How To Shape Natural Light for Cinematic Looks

And And that's really good because it allows you to control it, but it's kind of boring because the whole face looks the same the whole time. If you're trying to do an interesting shot of a person and you're seeing the exact same lighting across their face, it's kind of boring. So what do we do there? We're gonna go through a couple clips that I filmed and kind of talk about how we shape some light. Okay, in the first clip, what you're gonna see is the light just as is with no augmentation at all.
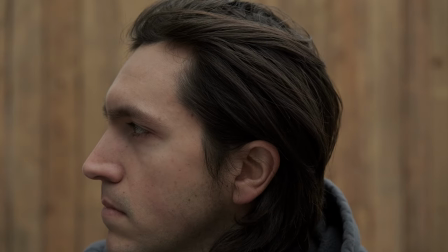519s
You can see it's pretty even across. You're seeing a little bit of darkening the eyes, but overall everything looks pretty even pretty flat nothing too exciting
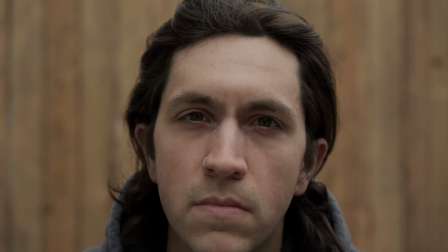526s
here we want to shape this we want to work with this a little bit to make it a little more interesting first thing i did was actually just a little wardrobe change i threw
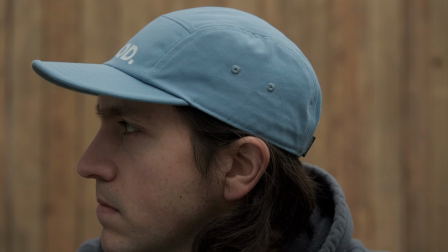533s
in a hat that helped to darken underneath the eyes a little bit and it helped me to be able to start shaping the light the way i wanted it to
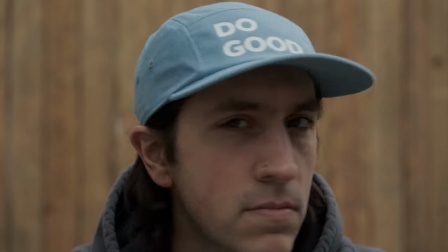539s
this isn't doing all that much though from there what we did was we added some black muslin the muslin is on the side
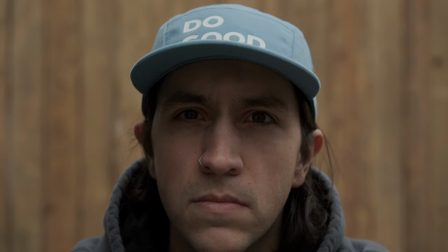545s
just like here it's helping to create greater contrast from one side to the and that's making things a little more interesting.
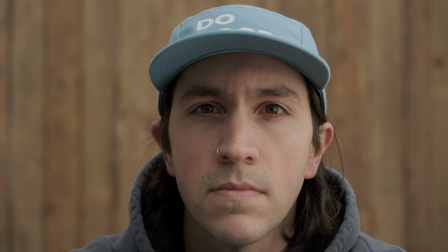552s
Let's switch it up though. I actually added a light. I had a little bit of extra light that I wanted to push in and this is it with just the light but no muslin.
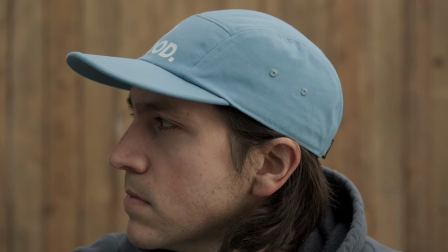559s
How does that look?
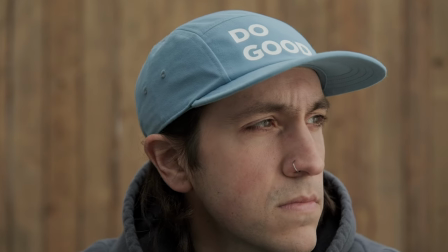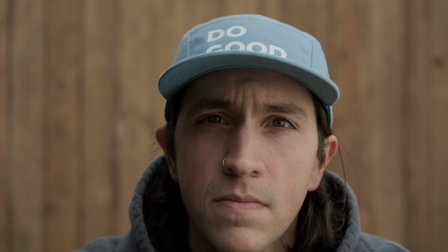566s
Finally we have a little bit of extra light pushing in on the side and then the black muslin to help create that shadow and we're getting a little bit of almost Rembrandt lighting right and that's kind of what we're looking for. What you can see from all that is that we're creating a little more shaping and interesting contrast there. The other thing I did was I threw on that hat because I knew I wanted to have some different color separation.
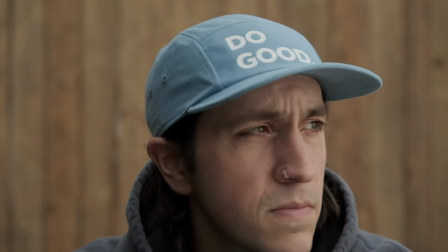586s
I knew if I had the blue hat and I had the yellow in the back that was going to create a nice balance and juxtaposition between the two and we're going to see that in some other clips as well. Okay so that's daytime but what about nighttime? What do we do then? Well the first thing is you got to find a great location. I drove around for a while last night to find a location that I thought would have interesting light to show something.
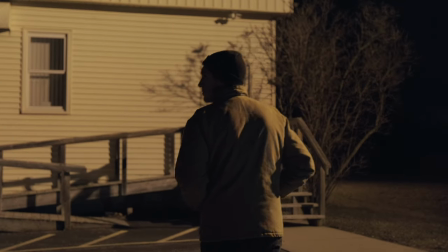604s
So let's go through it and let's see what that looks like. Shot list wise basically we have me walking up. it's a wide so that you can get context for the environment you can essentially see what
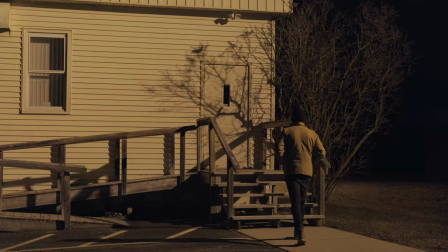612s
it is that i am doing i'm walking up to the staircase and then i'm going to walk up and i'm going to sit down we're going to change
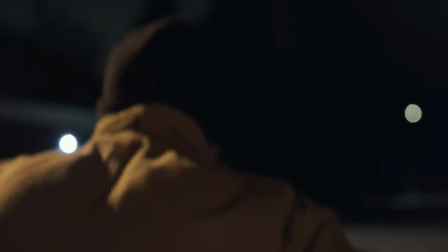618s
angles a few times to keep it interesting you can see the play of blue and yellow there you can see filming from one side that's
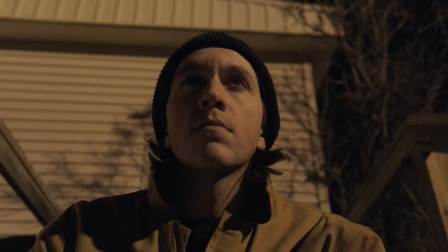626s
a little darker so that we're creating more contrast and we're creating a silhouette and this final shot is really just you know shooting up to create kind of like a hero shot a little bit so it's more contemplative and and it's giving you a bit of a sense of like oh what is this guy all about we're going to take it to nighttime chris he's going to explain a little bit more about what went on in this scene so one
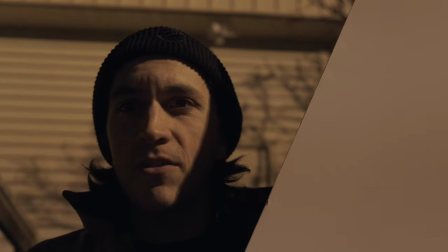645s
other option is because this foam board is nice and hard what i can do is i can actually use it to cut the light almost like i'm using a um
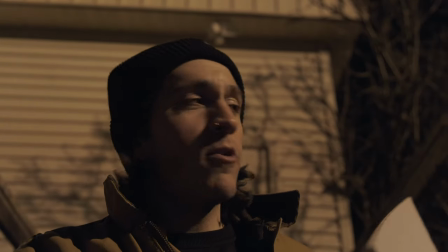651s
like a flag or something like that so we've already established that there's a a railing beside me right so if i were to
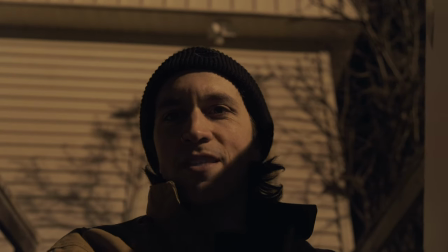658s
take this out of frame ish i can't do it because i'm only one person here but you could put it out of frame at the same
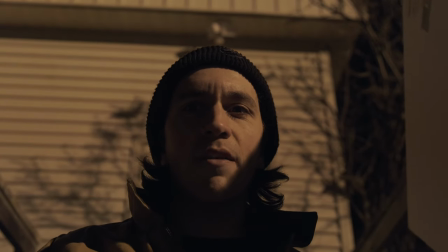665s
angle as the railing right and then you can just kind of bring it up until it starts to cut into your face a little bit or into the subject and then you're kind of faking that shadow that hard shadow coming across and because we know in theory that there's a
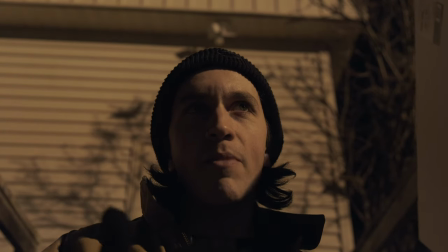680s
railing there we know that a shadow could show up in that way the problem being just holding it is going to move around and a railing doesn't really move around
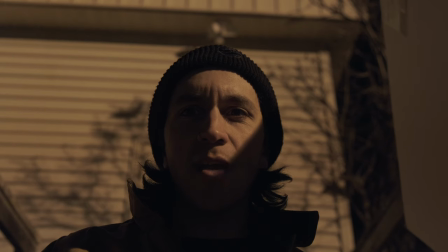688s
so the shadow would remain constant right but you can still just use this to shape the light however you want to if you want some hard cuts and
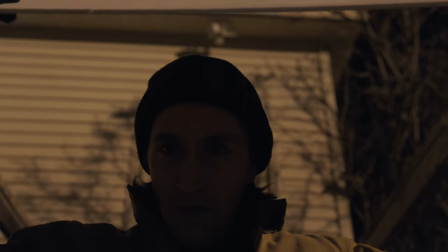695s
and that kind of thing right so something like this is very helpful you can even put it above you and then go into total darkness and that looks really stupid so that's something you can do i guess so a few other things to keep in mind when we're filming at night i think there's a couple things that we have to our advantage firstly we can control light more easily in theory because there's less of it there's not as much lit up all around us that we have to deal with we're usually dealing with pockets of light. So just go find pockets of light, right? There's a couple other things though that I think are really helpful that borrow from the reality of how we've been seeing movies for so long. And one is that we're okay with seeing grain in dark footage to a degree. Like seeing a little bit of noise is not the end of the world.
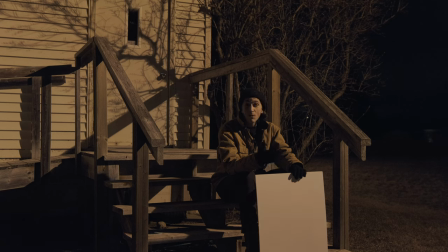738s
It is actually what we've seen for a really, really long time in film and it's kind of what we're used to. So we don't have to worry so much about like, is it a perfectly clean image? Do I have like awesome low light capabilities with this camera?
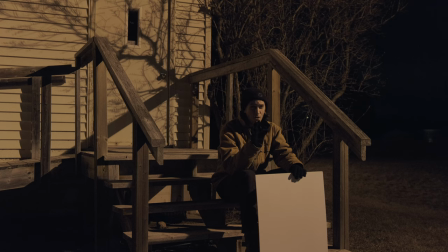752s
As long as it's not super noisy and distracting and it's not like super colorful noise, we're kind of used to seeing that so I don't think it's the end of the world. The other thing too is that the reality is we can underexpose. You know, night time is underexposed.
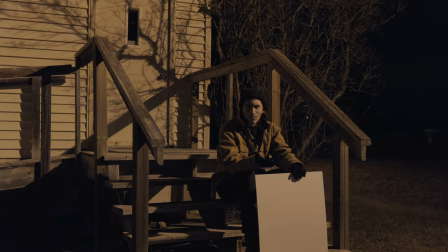767s
That's what night looks like to the real person when we're walking down the street and it's dark. Our eyes are best to adjust but shadows get crushed out and things get dark and we can't always see everything and we can use that to our advantage
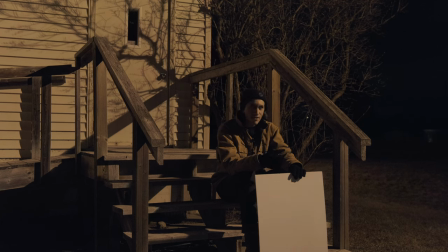780s
that's kind of the point of creating these kind of dark moody scenes okay i am so cold so i am gonna leave it there and i'm gonna go back and film some more inside where it's warm okay peace so we basically looked at three different scenes where we've augmented light in different ways in order to create the kind of look we're going for we've got like a simple talking head set up here we looked at being outdoor in flat light that's very stable but very boring and actually adding a little bit of extra light of our own in order to shape it a little bit more. Now you might not really have that choice all the time like when we're filming at night but there we saw how there's sort of a power in using the darkness in order to create something a little more moody and interesting. But what do you do if you don't have any control over anything? You don't have any flags, you don't have any scrims, you don't have you know muslin or anything like that. You literally can't control light. What do you do then? I was driving home from the gym today and I took a minute to pull over and use my old 5D Mark II to film something So I'll show it to you here But basically the idea is that if we can't find a way to augment the light Maybe we can think about how we can use color to our advantage. Okay, that footage looked nuts So we went back to the wall on my way to work So we have to keep this quick because I'm gonna be late for work if I take too long.
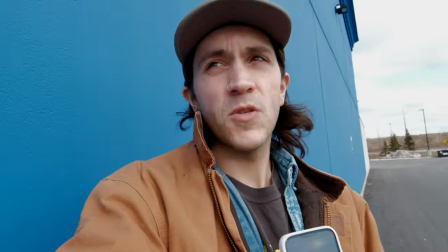852s
So over to blue wall Chris So let's just say you have like absolutely no control over anything right now.
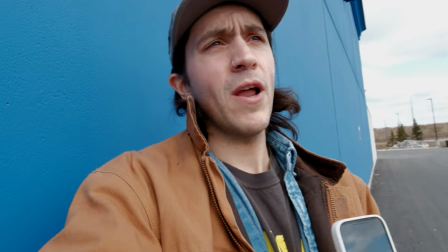858s
It's sunny, but it's cloudy It's all over the place. What do we do with that? I don't have anything with me where I can augment the light, but I know I have to get a shot here because it's part of the spec or whatever, right?
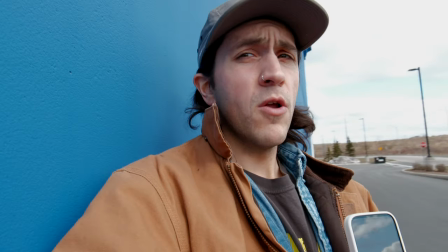867s
What I think we can do is we can talk about color theory at this point because I can't shape anything anymore. Really, the only thing I can do is look at the things around me and say, what can I control?
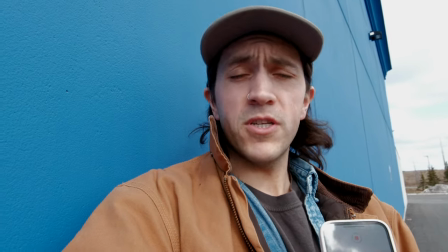876s
I've got a blue wall here. I've got an orange jacket. I've got blue underneath that.
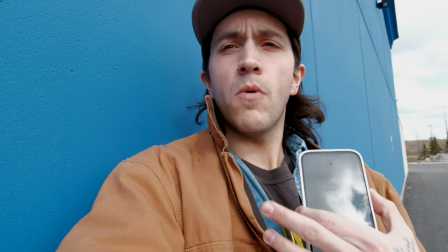880s
So I can create some color blocking here where I have like blue, orange, blue, darker, blue, orange.
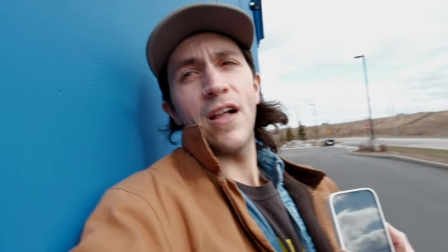886s
Basically, I can just create something a little more interesting to look at based on the color right if I film from the side something like this I lose a
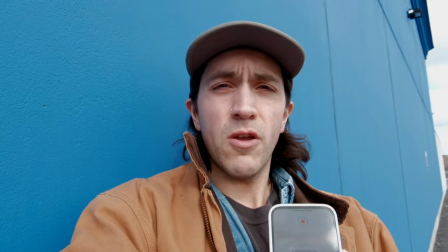892s
bit of that but as soon as I move over to here all of a sudden you're creating a little more uh impression right we're
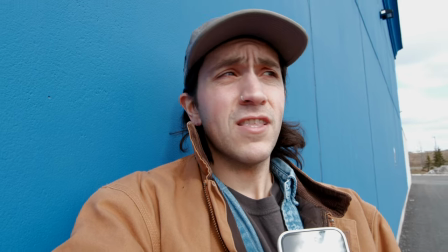898s
making something more interesting for you to look at so if you really can't control anything just think about your light and think about like what can I do with
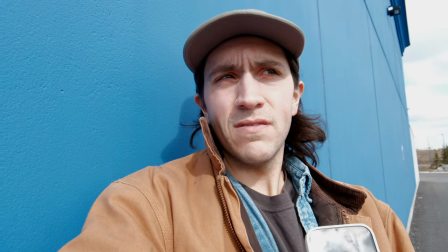906s
the color around me and use color theory to my advantage okay I gotta go to work so hopefully the message was there at least and you can see that idea of like creating blocks of of color is similar to creating blocks of light and that's it there's tons of other things we could do we could talk about putting scrims over top we could talk about creating like your own natural cove lighting and stuff like that in fact if we were to film from this side with the windows coming in and we were to wrap that light effectively we could create kind of like a deacon style cove lighting which would be very cool but there's so much you can do with natural light the big thing is just figuring out is this light going to be consistent enough and do i have a backup plan for when it's not consistent thank you so much for watching. It's been really cool. Like I said earlier, if you just want to subscribe and and hit the notification bell, that would be great. And I've got more and more videos coming all the time. I'm trying to do two a week and tell your friends, go create something cool. Send it to me. I want to see how you guys are using light. What's your best tip for using light? Put it in the comments and we'll talk soon. Okay, peace.